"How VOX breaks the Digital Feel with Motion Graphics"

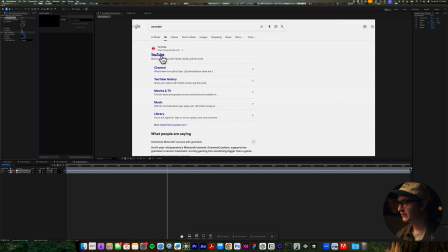8:10 The last thing I'm going to do is add a feather to these edges so it's not as harsh. So something like 1. So it's already giving us a bit of a screen look, which I like. Now, if you want it to feel kind of like a pixel grid, like a laptop would be, you can just duplicate this effect and change the rotation to 180.
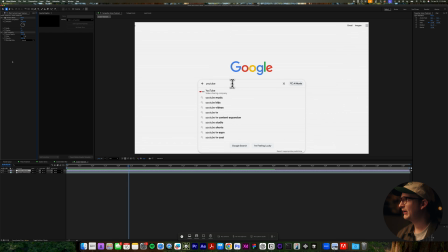8:25 But for this, let's just keep it horizontal. The next thing I'm going to add is a chromatic aberration. So we're going to use that same plugin, quick chromatic aberration. We can go a little bit heavier than the composition on this.
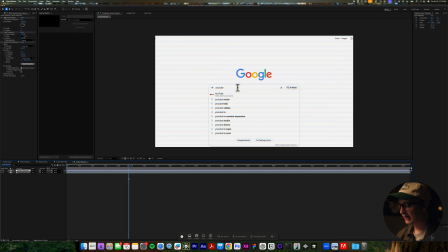8:36 So let's go to like 1.2. The next thing I'm going to add is I'm going to add a Lumetri color so we can get a nice vignette going. And we're just going to take that and we'll dial that back to guide your eye towards the center. Pro tip, if you want to get super analog with this, is you can add an exposure layer.
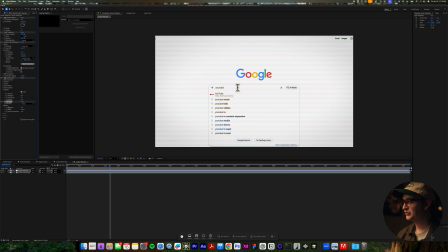8:54 And what you're going to do is you're going to hold the Option key and press on the stopwatch here for exposure. We're going to add an expression that is just wiggle 2408.
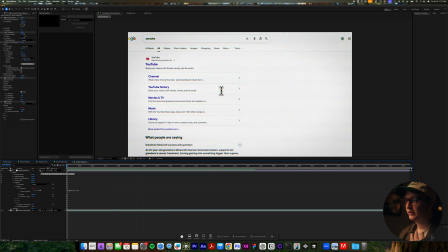9:05 And what this does is adds a bit of flicker and a refresh rate to your screen to make it ultra realistic. You can even dial it back if you want it to be a little bit smoother by adjusting this value. Now let's talk about archival footage. As a journalism outlet, VOX pulls stuff from everywhere. Archive.org, YouTube, phone footage, fair use clips. All these things usually look differently and have different qualities.
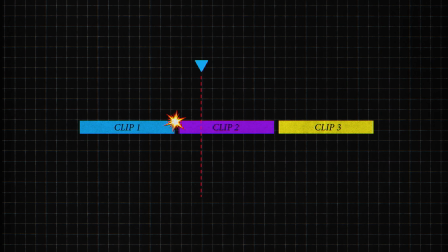9:28 Basically, nothing's gonna match. If you drop that straight into a timeline, the differences are pretty obvious and the cuts become jarring and take you out of the story.
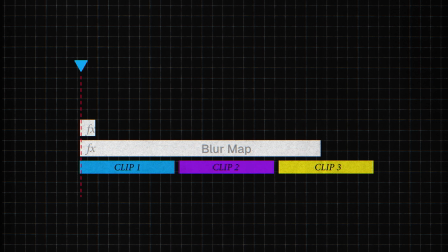9:35 To fix that, what VOX does is run everything through a shared treatment. I call this footage homogenization.
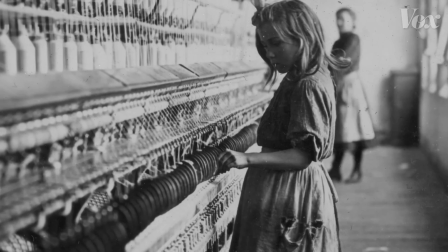9:40 It could be as simple as forcing black and white, adding some heavy grain above everything. The real goal is just to make transitions feel less jarring.
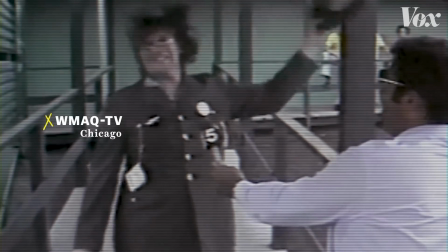9:47 Some of those effects can help reinforce that analog feel on top of it. Let's build one together. All right, let's blend these 3 photos together.
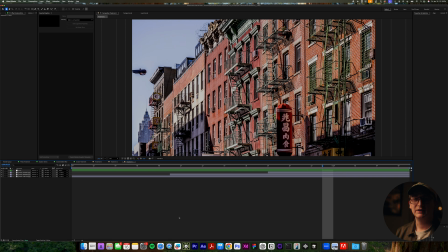9:53 They're all taken from different photographers and they got a bit of a different look to them. This matters less about the effects you use, it's just more consistency across clips.
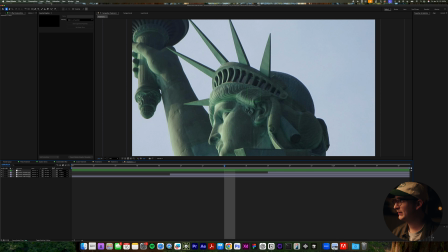10:01 So something I like to do is to add an adjustment layer with a blur, do fast box blur. Having the edges consistently blurred helps. The other thing it does is it guides your eye towards the middle. So I'm gonna do a fast box blur, which for the record is not always the best blur that you're going to want to use, but you can also use a camera lens blur, which typically looks nicer.
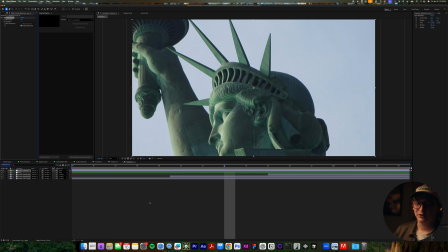10:19 It's just really render intensive. It might very well light your computer on fire, but it does look good if you got a very high-end computer.
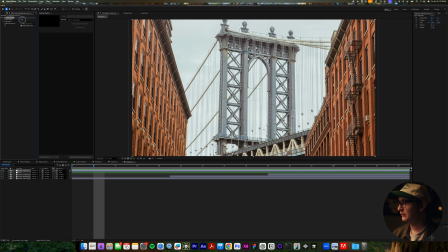10:25 So what we're going to do, we're just going to add this blur radius and we'll dial it up to maybe 6. And then what you can do is you can just add a radial mask. And what we're going to do is we're just going to mask it out there. And we'll go into our mask settings and invert it,
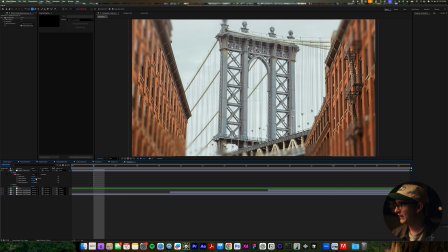10:44 and then we will add some feathering so it's not just like a very hard circle.
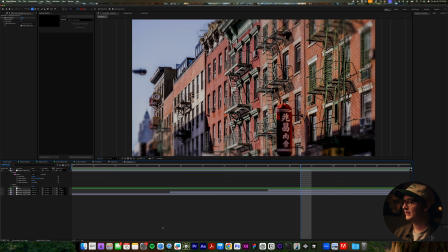10:50 There we go. My eye feels drawn to the middle of the frame, which I like. Next thing we're going to do, we're going to add another adjustment layer for the rest of our effects.
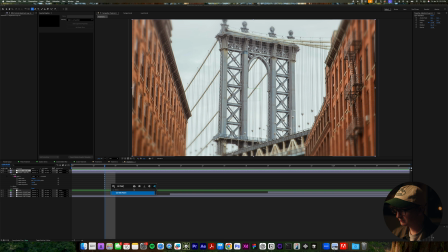10:56 First effect I'm going to add is called CC ball action. Weird name. It almost creates this TV-like screen. So we're going to reduce the grid spacing down to 0. And that's pretty much it.
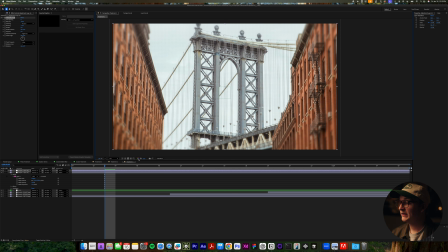11:08 And if you zoom in, you can see it's doing a little bit of work creating that pixelation. Next thing we're going to do is add some chromatic aberration, which we've done a lot of. I'm going to use that same plugin. We'll crank this up to something like 2. Our effects are already looking pretty good.
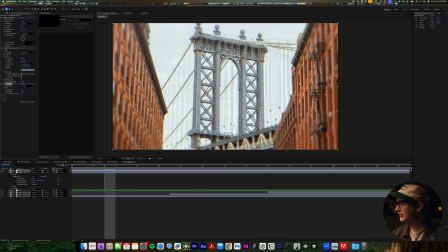11:20 The next thing we're going to add is an exposure flicker, and we'll hit stopwatch, and we'll do wiggle 24.05. So basically 24 times a second, it's going to wiggle by 0.05. And already our footage is starting to blend together nicely.
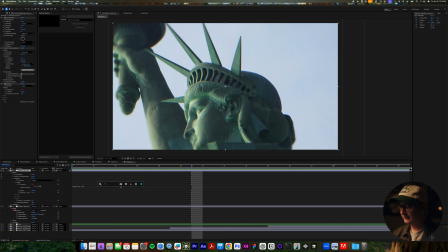11:37 The last thing I want to add is some heavy grain on top. So we'll just go into grain, add grain, and maybe make that size like 1.4. And we'll change this to final output so we can see it. On a total side note,
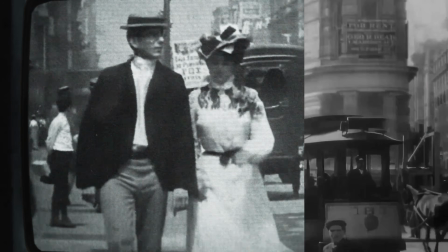11:56 I actually recorded a real CRT TV and created this emulation within After Effects that it's pretty plug and play when you really want to dial up that analog feel.
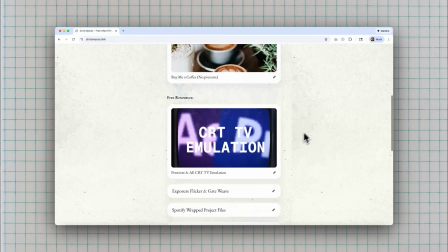12:04 This emulation and a few of my footage treatment presets are free and they're in my bio. Feel free to take a look or use them however you want. To wrap things up, what VOX is really doing here is they're making many small decisions that pull their graphics away from that digital synthetic feel.
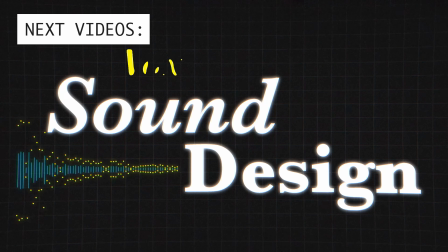12:18 And that's only part of the picture.